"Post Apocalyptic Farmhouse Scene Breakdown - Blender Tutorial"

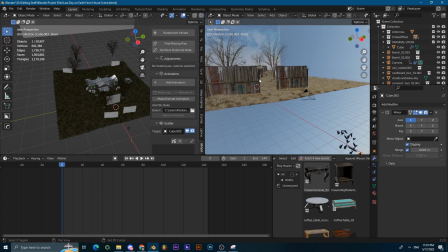4:10 offset it and shape feed and were used as a
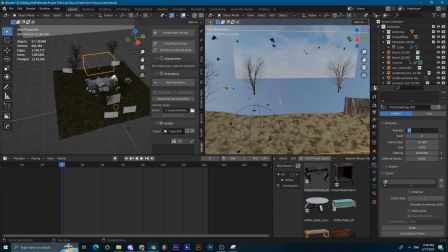4:15 particle system as for the particle system i will be going over the settings they're very simple for the number i went with 70 um increase the lifetime to a thousand so that the birds don't suddenly disappear from the scene physics type make sure it's on voids and then if you go down you can increase the acceleration a bit or the
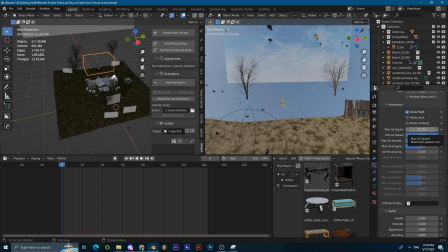4:34 airspeed of the birds because birds are pretty fast so I set that to 15 and then one and then if you go down I rendered as collection if you have a single
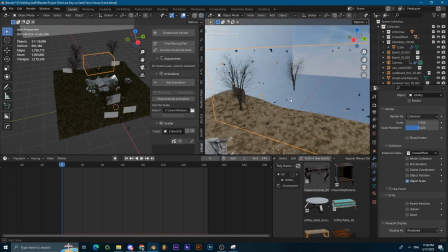4:44 object let's say you want to just maybe use a single bird as a particle system you can change that to object and then use the bird itself
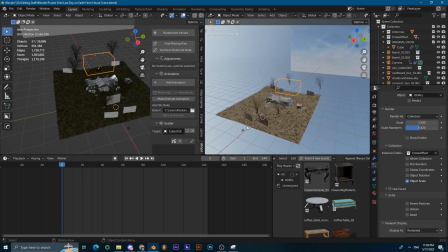4:54 but since I used multiple birds that are offsetting to give the
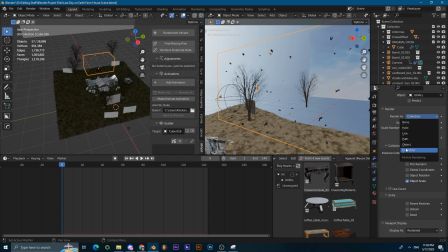5:00 birds some variation in animation i chose collection that's basically it and now you have birds
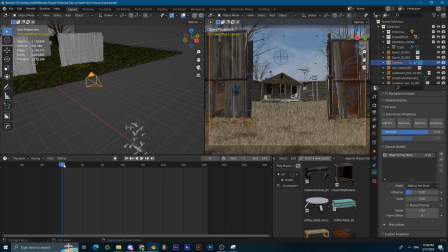5:08 flying over your scene as for the cam i just animated the location like the position of the cam itself for the wiggle i use a camera shake if i add-on um this add-on is for free so you can go and get it off of the internet just search up camera shake
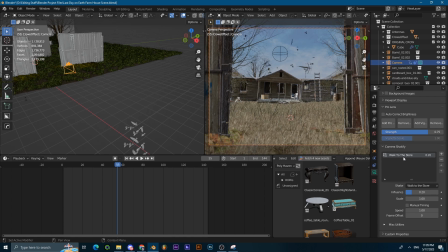5:25 if i add-on and there are a bunch of presets which you can choose from i chose this and then cranked the value down if i increase the value of the influence it's gonna be it's gonna have more you know wiggle and
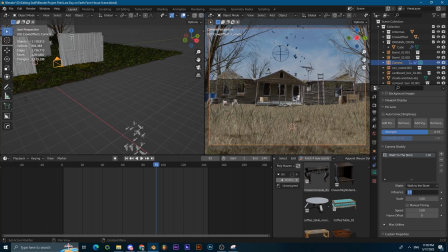5:44 which i personally didn't like so i just cranked it down to 0.2 just to give it that subtle type of wiggle and that's basically it and of course i
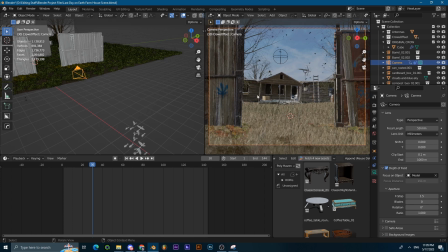5:54 just added depth of field with the house being the actual um focus of the scene so if we crank the f-self sound as you can see it gets very blurry access for the house so i went with a middle ground of like 1.5 to give it a slight um depth of
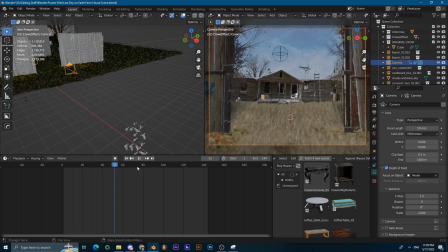6:12 field and that's basically it that's the scene it's uh pretty
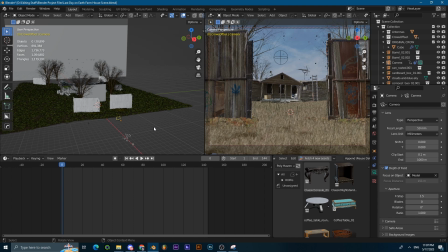6:18 simple you can message message me on discord if you have any questions and that's it, goodbye.